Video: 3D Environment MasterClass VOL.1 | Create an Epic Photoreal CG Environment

Absolutely. Is it okay to do the challenge even if we don't have that much skill? Absolutely. You want to learn and you want to grow through this. This is a challenge for you guys. Challenge yourself. Get better with this, all right? You should definitely be doing this if you feel like you're not good enough. That's a bunch of crap, all right? We had people who just started Blender on the last challenge and they submitted stuff and it was in the montage. It was freaking awesome. How long did it take me to settle on a concept?
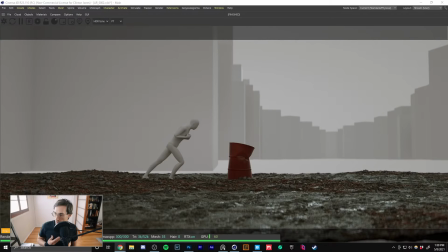(173:53)
I didn't know what I was going to do until Friday. I basically used, I sat down and for a couple hours I went through all my art books and I listened to some ambient music and I just started getting ideas.
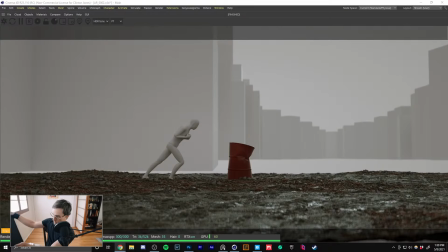(174:12)
And Wacom actually sent me this friggin' awesome mobile workstation. This thing's crazy. So it's basically a computer as a tablet that you can draw on.
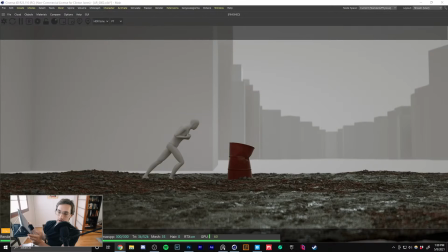(174:26)
So I used this and I booted up Photoshop and I started putting together some like rough reference scenes. And just started building it out, you know? Took me a couple hours to figure out what I wanted to do, but it was dedicated time that I spent, you know, trying to get that going.
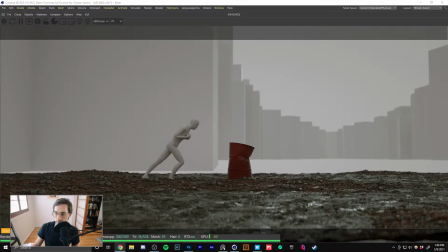(174:49)
What else here? Will my render make it to the final montage? It's pretty bad, but I'm doing my best. My goal is to include all the renders in the final montage. Off topic, but do you ever consider making a full course on Gumroad or something, like 10-12 hours of stuff in one course?
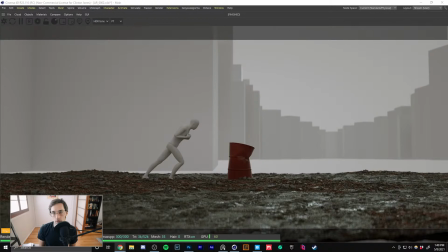(175:04)
Yes, I have. That is my goal for the end of this year or the beginning of next year, is to make a full-on course for you guys. It'd be like a paid course or something. That's just like click by click everything you guys need to know on how to do all the stuff. So yeah, keep an eye out for that.
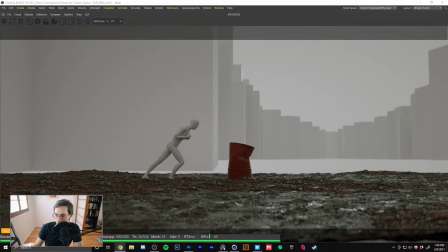(175:24)
How many products do you think we'll be able to fit? We answered that one. Let's see. Where do we post works in progress for this? On the Discord. Larry, it's on the Discord. Let's see. What else? We got a lot of questions still coming in. How am I planning to make destructions on buildings?
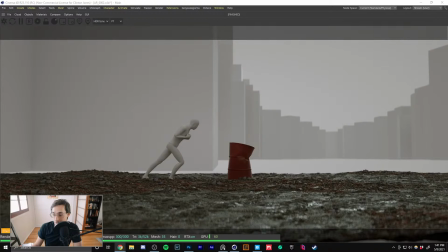(175:43)
Assets, y'all. Assets. I'm going to go and just buy some assets on CG Trader. It would take me 20 years and a day to be able to build all these buildings manually. So I'm going to use the assets that I have and make that happen. Absolutely.
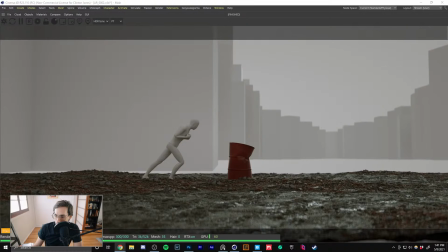What else? Do I have any advice on how to keep that visual weight and not bog the whole thing down / ruin it by adding all those cool details from your ideas? We're not sure how to fill empty space. Hey, that's a good question. Yeah, how much is too much?
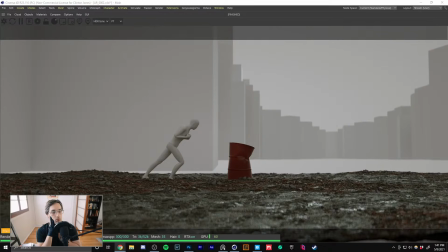(176:21)
That's a good question. How much is too much? Well, that kind of comes down to personal opinion. You know, we are talking about art here.
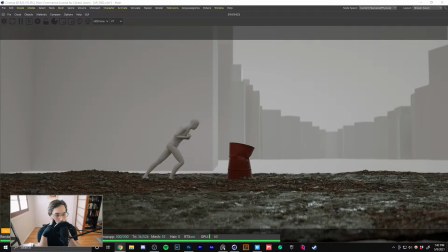(176:35)
If you look, again, going back to reference, if you look at renders that blow your mind from other artists, ask yourself how they composed the image to get the effect that you're looking at.
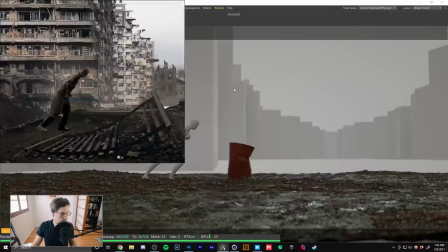(176:53)
For instance, let's take a look at some of these movie frames.
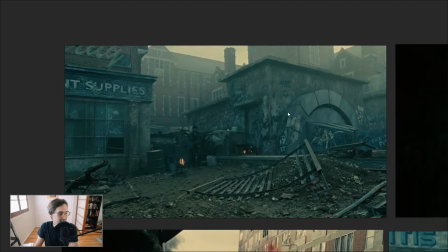(177:00)
Children of Men. So this frame here is framed very nicely, actually. There's a lot going on, but it's framed very nicely. What I'm seeing is two little blocks of space that are being taken up here and here.
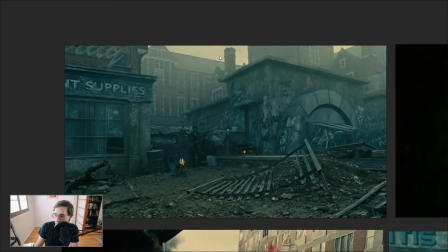(177:16)
The fog adds depth to your image. And then you also have a little bit of sky coming in. So it's brighter up top. It's getting darker down towards the bottom. You have this little swoop right here that kind of draws the eye. My eye starts kind of here because the characters are actually moving through the scene coming towards the camera.